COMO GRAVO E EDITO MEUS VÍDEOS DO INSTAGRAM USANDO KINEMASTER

Oi gente, tudo bem? Hoje vocês estão me vendo de um ângulo diferente porque eu vou gravar um Reels pro meu Instagram e aí pra vocês poderem ver por trás das câmeras, vou ficar com o celular aqui, vocês terem uma ideia de como vai ser nem eu sei na verdade né, que eu acho que vai ser um pouco difícil fazer essa transição, mas vamos tentar eu vou me inspirar numa influencer eu acho, que se chama Bex Beauty ou Bex Beauty, alguma coisa assim e eu também me inspirei pra fazer aqueles vídeos de décadas nela
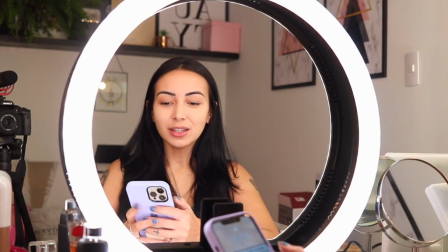28s
Vamos começar A parte que ela tá no início, né? É a parte que tá desarrumada E aí pra fazer esse tipo de vídeo A gente grava 1500 vezes Como é que é esse negócio? A transição é tipo como se o seu rosto fosse uma máscara, né? Então, pelo que eu percebi que ela fez Ela pegou o celular
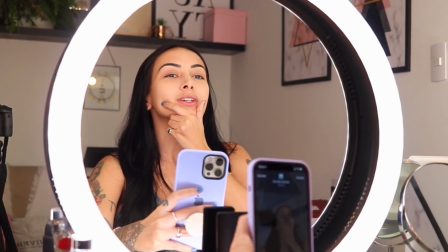48s
Segurou E deu zoom Ao mesmo tempo que ela levantava o rosto Ela dava zoom Eu já ensaiei aqui Não ficou tão bom não,
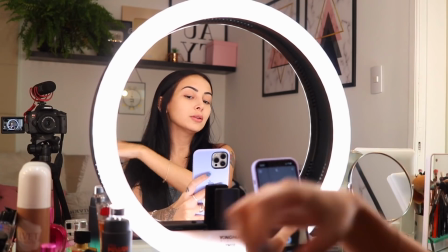55s
mas vamos ver Armar o cabelo que pode ficar feio, mas nem tanto, né?
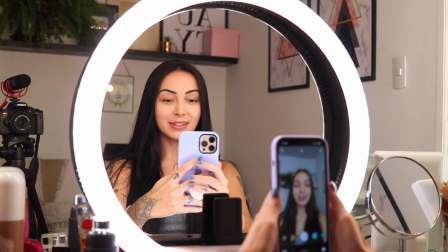62s
Ai, meu Deus O problema é que ela deixou a câmera numa distância Que não é muito longe do rosto Porque tem que dar tempo de dar zoom na mão
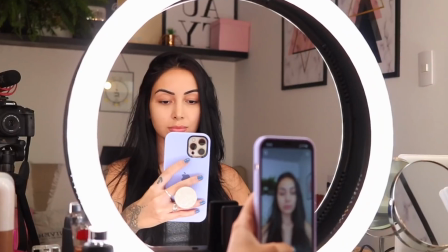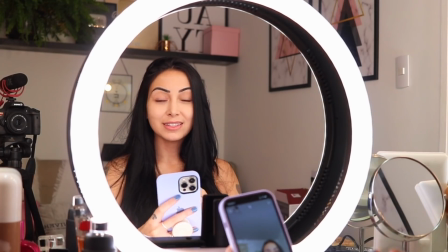79s
Eu vou fazendo vários takes e salvando todos Porque um tem que prestar, né?
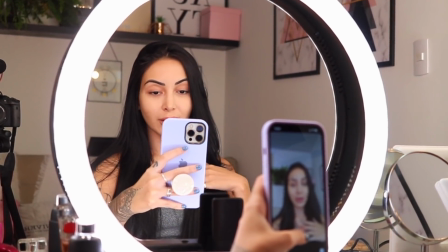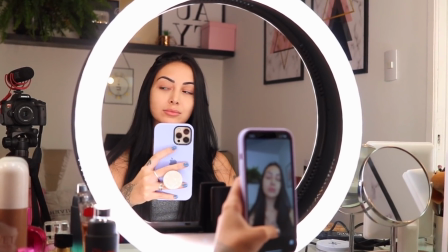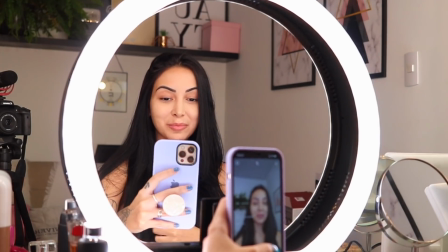95s
Eu acho que isso ficou bom Eu vou fazer mais uns cinco Pronto, gente,
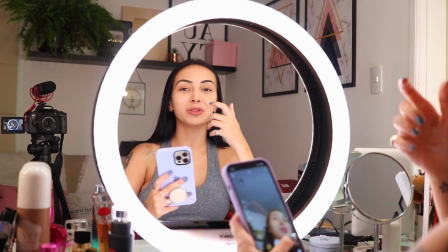99s
já fiz o primeiro take Que eu tô sem maquiagem Agora é o segundo Que é como se a máscara voltasse assim E além de voltar tem que virar o rosto
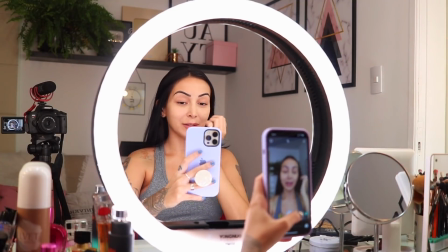108s
Vamos lá Aí a câmera já tá mais próxima
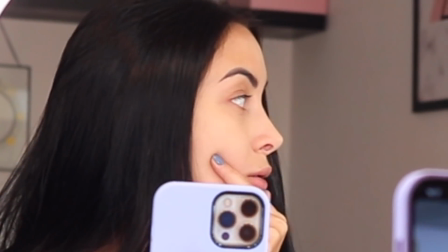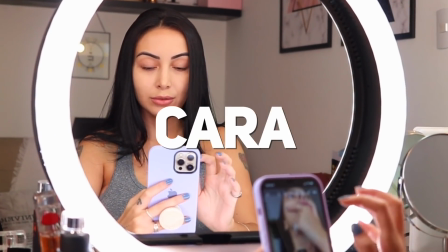117s
Fica com cara de doida
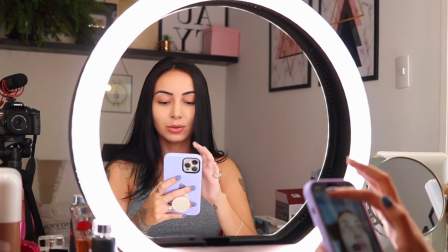121s
Cara de doida de novo
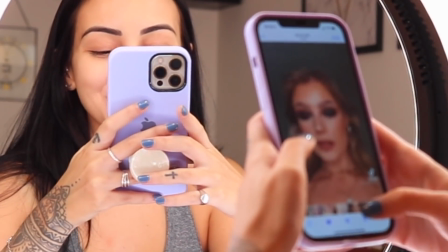127s
Por que eu tô ficando com essa cara de doida, meu Deus?
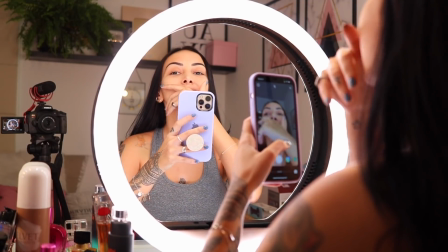133s
Acho que eu entendi o que ela fez Ela botou a mão bem perto da câmera assim Pra ajudar na transição Agora como é que eu vou saber se deu certo?
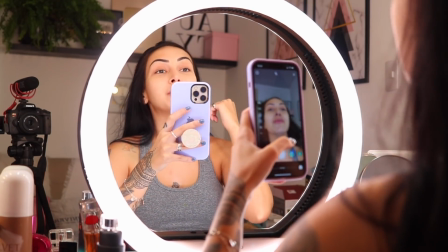140s
Eu só vou saber se deu certo Quando eu fizer a parte maquiada, né? Ô meu pai
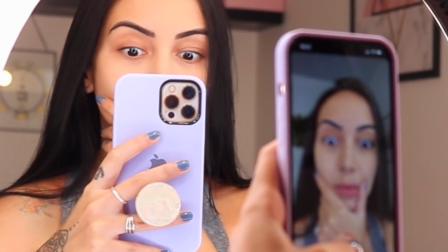Pronto, gente, algum tem que estar bom Agora eu vou me maquiar E volto pra gente fazer a outra parte
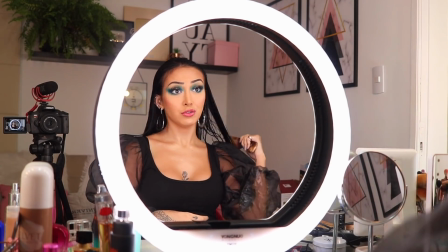157s
Voltei Com certeza eu vou ter que ficar parando pra emolhar o cabelo, gente Porque eu não tenho gel de cabelo Eu não vou passar óleo de coco que uma vez eu passei E saiu
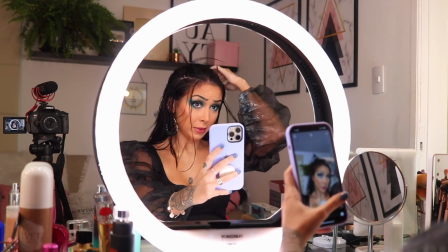164s
só depois de umas 10 semanas Eu tenho que arrumar meu cabelo Peraí, gente Eu não quero ele colado na cabeça,
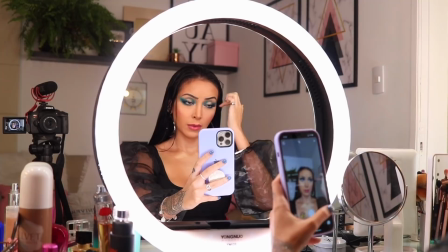171s
não Mas também não quero muito solto Vamos lá Agora é a parte que finge que tá tirando a máscara Então,
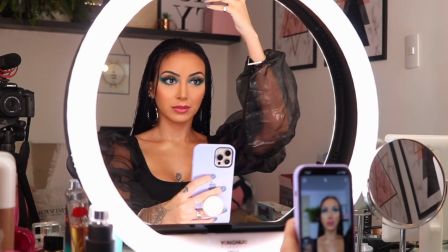178s
eu tenho que ficar com a minha mão bem perto da câmera Assim, ó Pra fingir que eu tirei a máscara, entendeu?
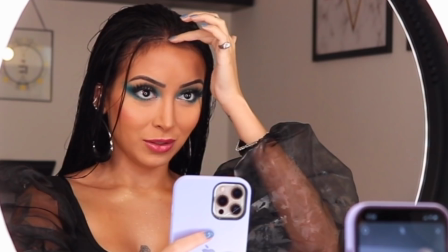186s
Tô tentando puxar os meus baby hair, mas eu não sei fazer esse negócio O que eu vou fazer agora? Agora eu vou desligar também a luz da minha penteadeira que eu já ia esquecer Porque quando eu deixo só a ring light, eu acho que valoriza mais a maquiagem E vou acender minha luz no fundo Enquanto isso,
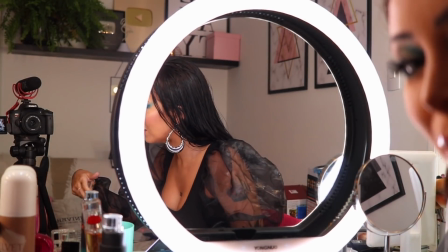201s
meu cabelo vai secando Vou ter que nem uma pamonha lá no chuveiro toda hora molhar Vou
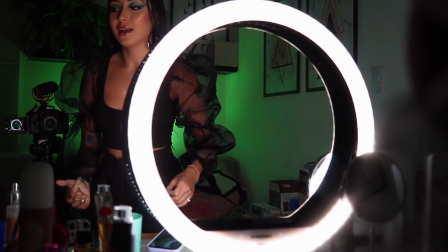209s
colocar a cor azul Que eu gosto de colocar a cor que tá a maquiagem
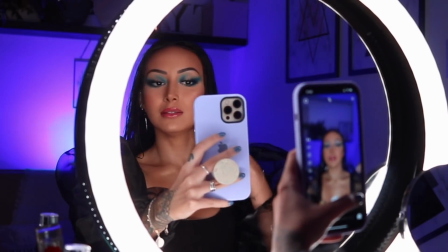217s
Aí aparece mais, entendeu? Olha a diferença, Jesus Aí o que eu reparei que ela faz?
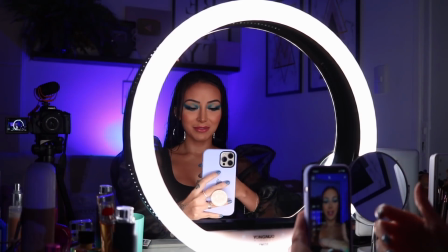223s
Na hora, ela levanta a cabeça assim, bem de leve E tira ela
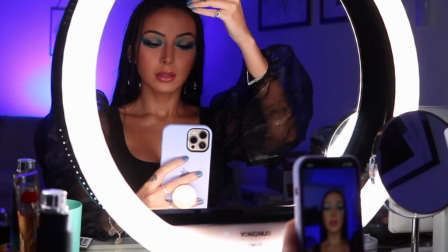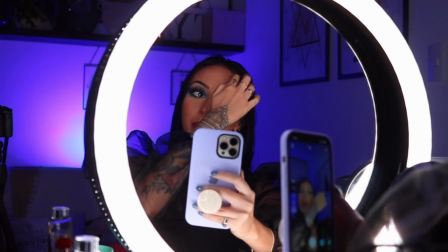236s
Agora eu vou fazer a viradinha pro lado, né? Como eu fiz desarrumada também virando pro lado Vou fazer virando Meu cabelo já tá secando,
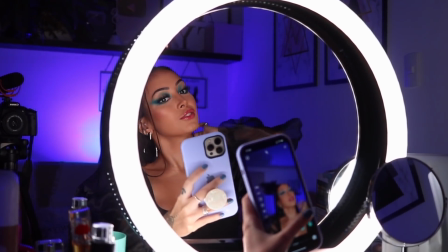245s
ó ódio Quando eu quero que seque de dia, não seca Mas sabe o que eu tô gravando?